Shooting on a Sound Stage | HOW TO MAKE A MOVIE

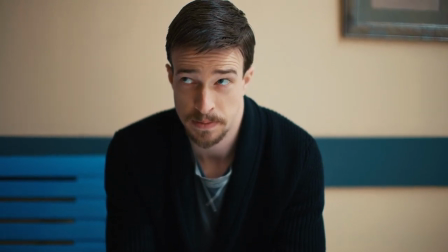It happens in a hospital it's a really powerful moment we lit this with again
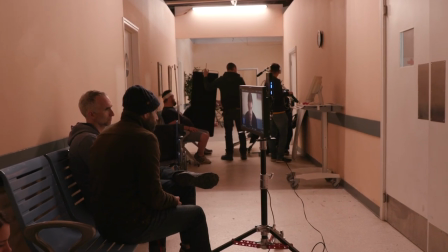the hudson spider into an umbrella through the window as well as
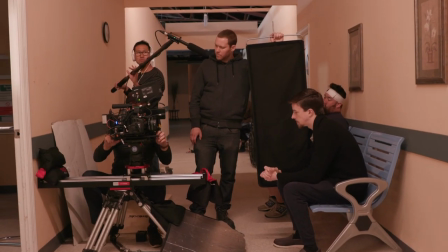quasar tubes in the rafters to give backlight and also the spacex into
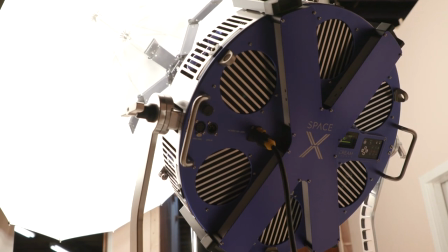a seven foot white umbrella to give punch and give nice outdoor light i wasn't a huge fan of these peach colored walls uh they're sort of too close to skin tone you the actors tend to blend into them so we were doing some masking and in the grade and also cutting the light to try and get the walls a stop or half a stop darker than the
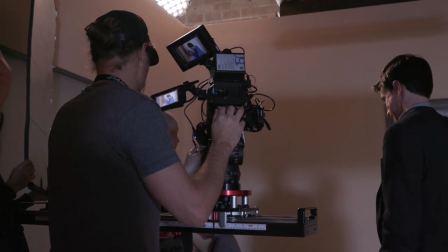actor's face again we used the prime slider to be able to push in our actors and our very diligent focus puller did a great job of slowly pulling focus with the slow movement of the slider which is not easy so that was the morning afterwards we moved upstairs and were able to shoot
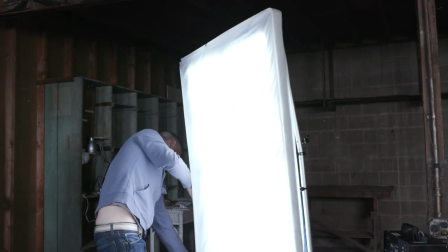the dealer's office from multiple different angles we used a hazer in here big challenge we had here was this is not part of the soundstage it's actually a
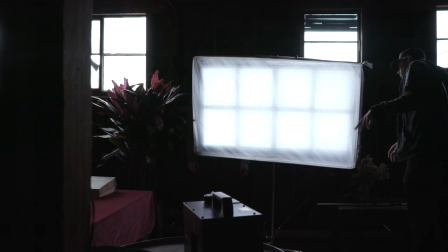part of the previous factory that that built the soundstage within so it has a tin roof and of course it started raining again it was
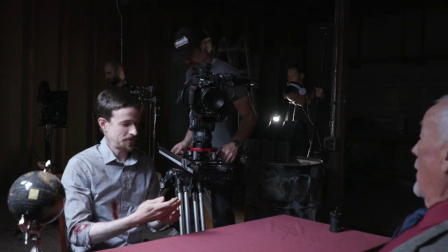totally deafening to us but you actually don't hear it that much in the soundtrack and what you do hear is sort of a blanket background
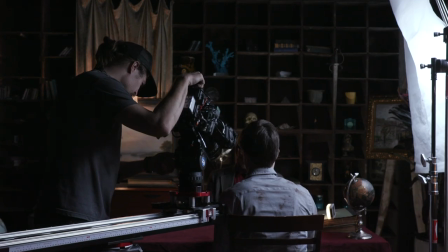sound so it actually adds to the atmospherics we were working with this amazing veteran actor cj baker because of the COVID hazard.
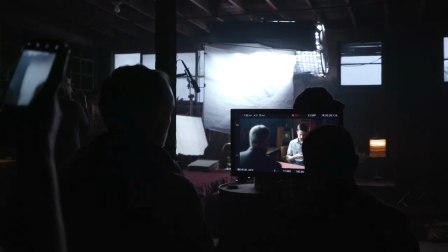We kind of kept away from him all day, but he came in, gave an amazing performance,
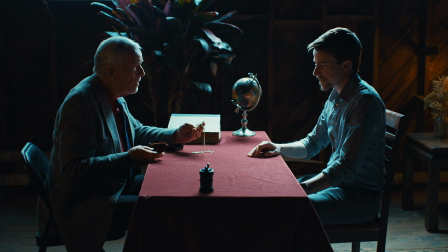really added a lot, brought a lot to the character, added a lot to the script, and then he was gone.
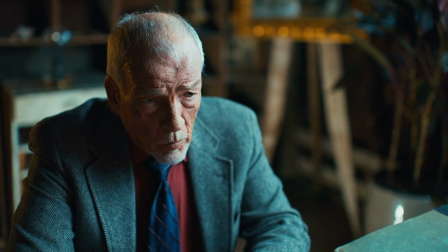So it's sort of those type of performances that really raised the level of a whole movie and raised the level of the actors working with them.
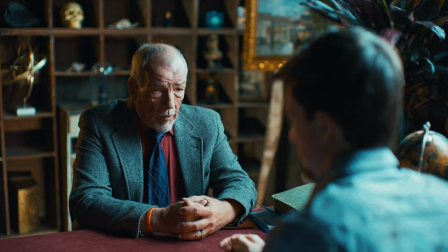We had a lot of fun dressing these little cubes in the background. You can see a Me6 box from Rick and Morty.
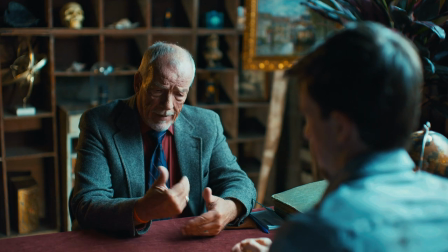You see the sword from Highlander. anything that was kind of shiny we put in there my inspiration for this scene is actually from a Ridley Scott movie called The Counselor that I love the cinematography of where they keep one side very bright and the other side very very dark so you actually need to light the background so that they don't fall off into total darkness to create that silhouette this was the last day before we were wrapping or going on hiatus because of COVID-19 everyone left I was alone in this studio for about an hour packing up by myself. I really felt after working for seven days straight and absolutely killing myself getting this film made I felt like the whole thing was sort of slipping away from me and I really could only make this video now that we have dates again to start filming and I feel as though that this all wasn't for naught and that the film is gonna get finished and it's gonna be a better film because of it. Thank you very much for watching I will see you next time.